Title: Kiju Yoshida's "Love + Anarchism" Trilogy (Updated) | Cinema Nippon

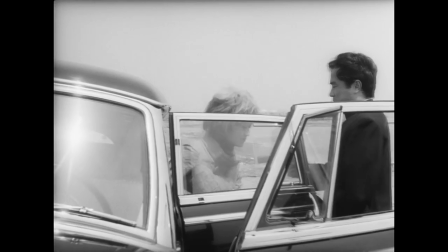2447s
This makes it so that, effectively, no one can truly be trusted,
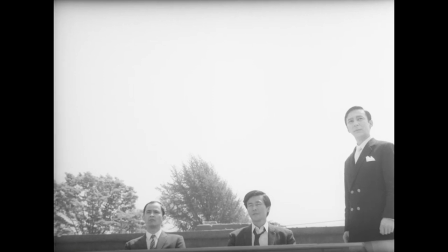2452s
with Yoshida drawing our attention to the faulty structural integrity within the student movement.
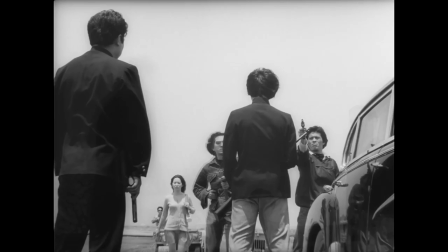2458s
And this is why we say that Yoshida had a cynical approach to the movement,
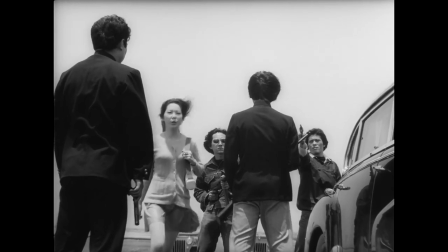2463s
because he lived through the 1952 and 1960 protests,
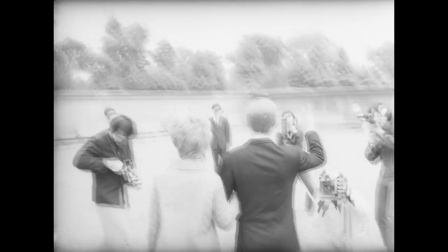2468s
and saw the fervor with which the students and workers protested and fought.
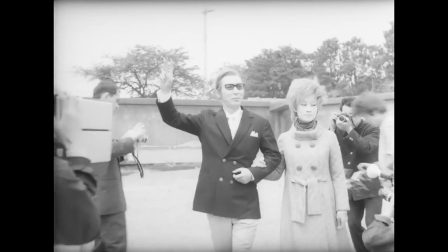2472s
By the time 1970 came around, he recognized how much of the culture of these same groups had changed,
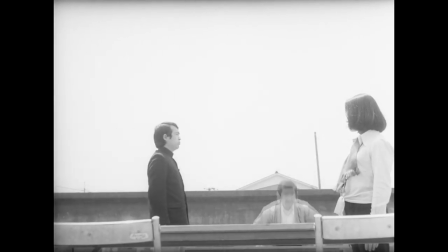2479s
and yet how the ideologies had remained the same. Through Heroic Purgatory, and especially the final portion which we're about to discuss,
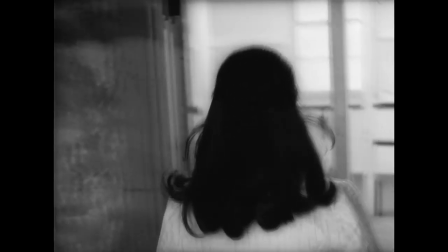2488s
Yoshida sought to examine the motivations behind each of these groups,
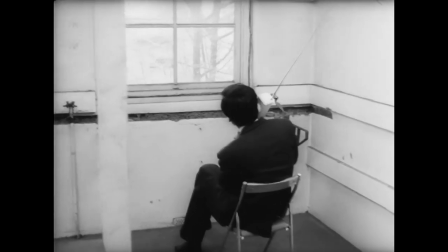2492s
and whether there was enough integrity remaining within the left to move into the future.
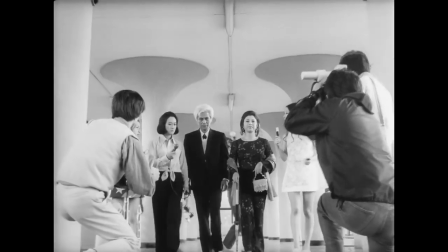2498s
Moving into the future, some of the most striking scenes of the film take place somewhere between 1980 and 1990, the future contemporary to the film.
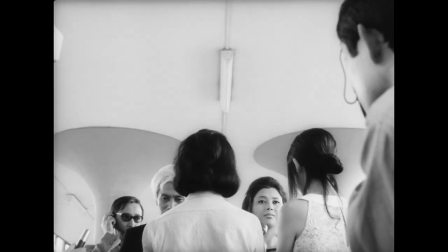2506s
What's notable about these sequences right off the bat is that Yoshida saw fit to include them,
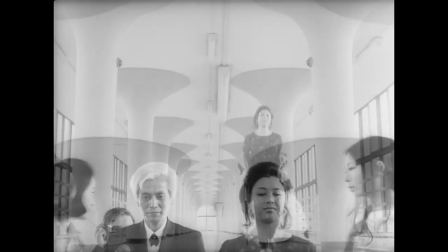2511s
further solidifying the idea that movements like those of communism might not end for the foreseeable future.
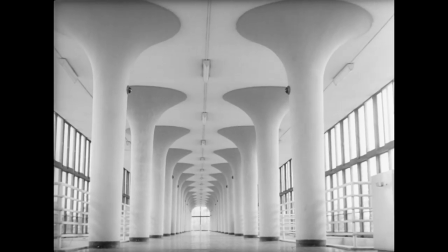2517s
By the time of the film's release, the Joint Security Treaty had already been re-ratified for 1970,
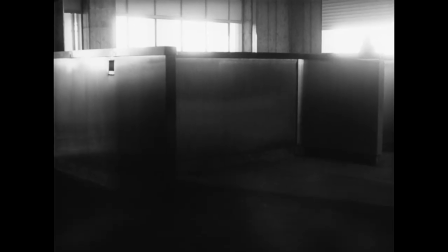2523s
but with these scenes, we see a new take on the student movement.
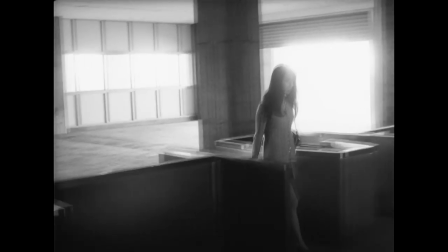2527s
Rather than the cynicism of the 1970 scenes, Yoshida instead looks to the future with a sense of resignation and, in some ways, hope.
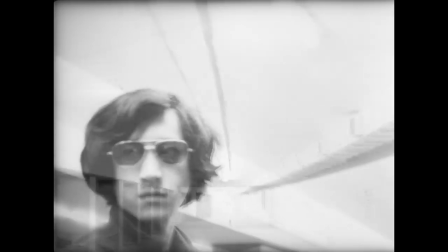2535s
By this point, the youth have become even more violent, with their methods arguably having little to do with the ideology that they believed in from the beginning.
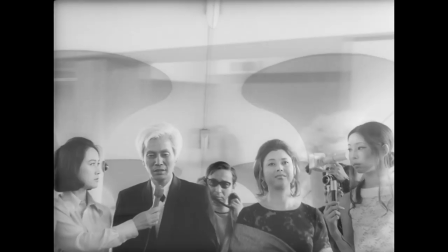2544s
Meanwhile, the older generation have entirely aged out of activism,
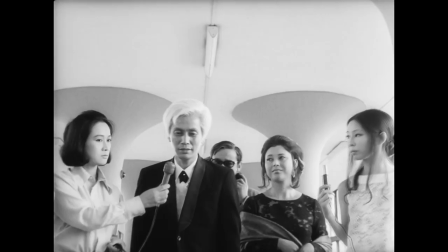2547s
and have instead become successful members of society at large, a fact we've now been following since the scenes set in 1960.
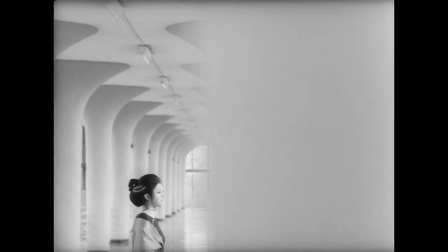2556s
By now, though, they've established their legacies and have little interest or even energy for such frivolities as activism.
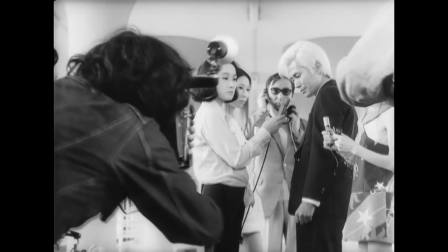2564s
In one of the final scenes of the film,
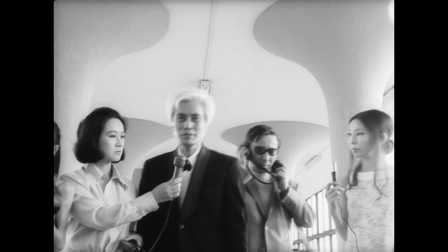2566s
the man who we've been following almost entirely throughout is asked by a reporter what he wants to be in life, more or less.
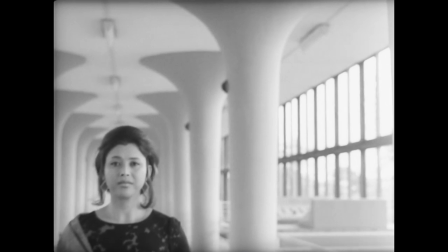2574s
For the first time, he drops all political pretense and merely says that he wants to be a good husband.
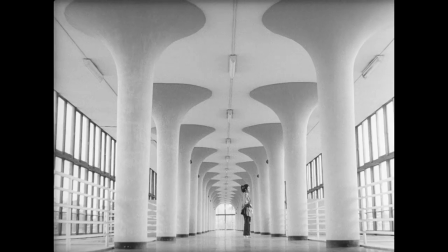2581s
It's a sobering scene, emotionally driven home by the dreamlike imagery that we've been wading through up to this point.
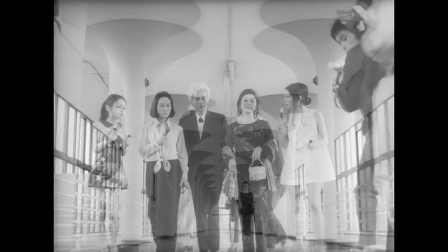2588s
What's notable here is that, unlike the deaths of our main characters in Eros Plus Massacre, which come relatively early in that film's runtime,
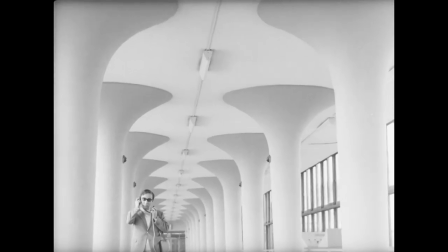2597s
this scene occurs toward the close of Heroic Purgatory, indicating that Yoshida meant it to punctuate one of the main themes of the film.
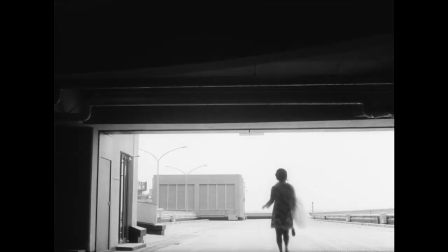2606s
While this analysis doesn't really get into the frankly bizarre imagery of the film with its asymmetrical framing, its use of doppelgangers,
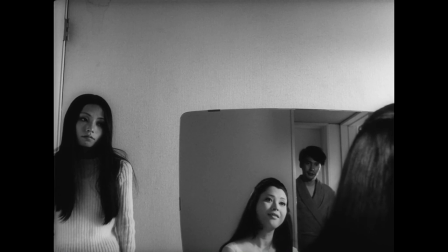2614s
its shifting from film to borderline stage play territory, nor the impossible architecture of its visual spaces,
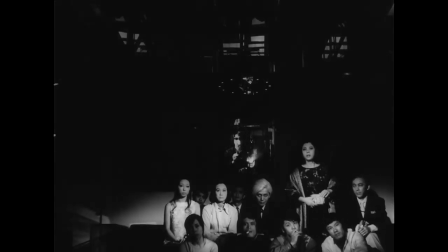2620s
we hope that we've gotten to one of the main points of Heroic Purgatory. Eros Plus Massacre was a film about the politics of anarchism in Imperial Japan,
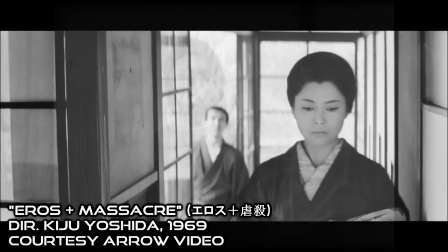2628s
and how leftist ideology and free love were oppressed in the age of fascism, while Heroic Purgatory looks to the cyclical nature of leftism,
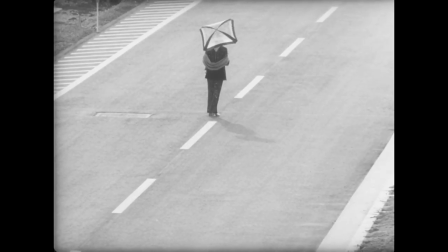2636s
once it was again let loose within the country. It's a much shorter film than its predecessor, and I would argue it's actually the better of the two.
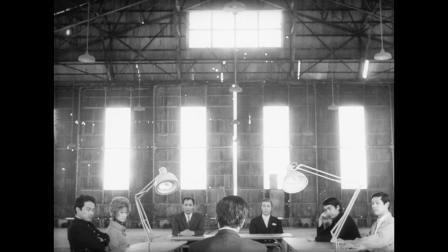2644s
It's much less slow and plodding than Eros Plus Massacre, and it functions on so many levels,
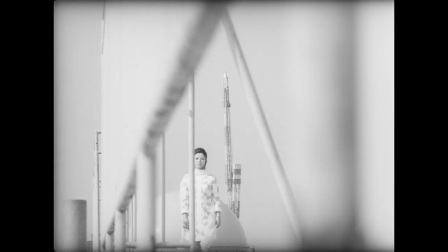2649s
as a cautionary tale, as a mystery, as an impressionist masterpiece, in some ways, even as a horror film.
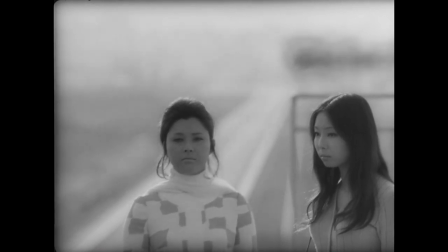2656s
Heroic Purgatory is confounding and bizarre, and it might just be the best of Kiju Yoshida's political trilogy,
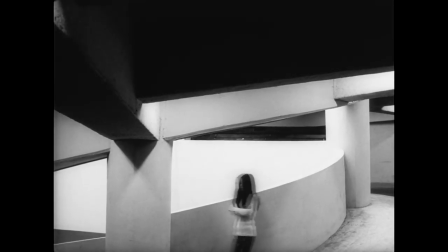2662s
but don't let that stop you from watching the third one, which we'll be getting to very shortly.
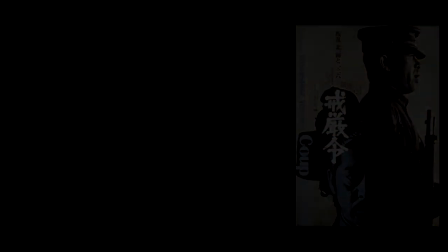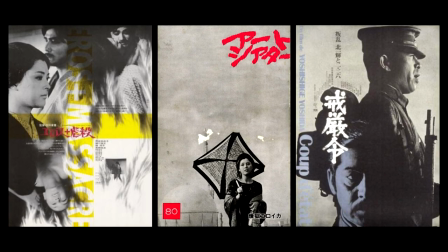2679s
Closing out our examination of Kiju Yoshida's political trilogy,
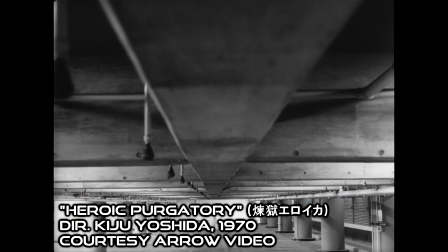2683s
let's jump several years beyond Heroic Purgatory and several decades before the student
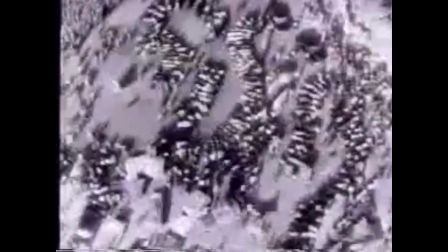2689s
demonstrations of the 1960s to look at 1973's coup d'etat.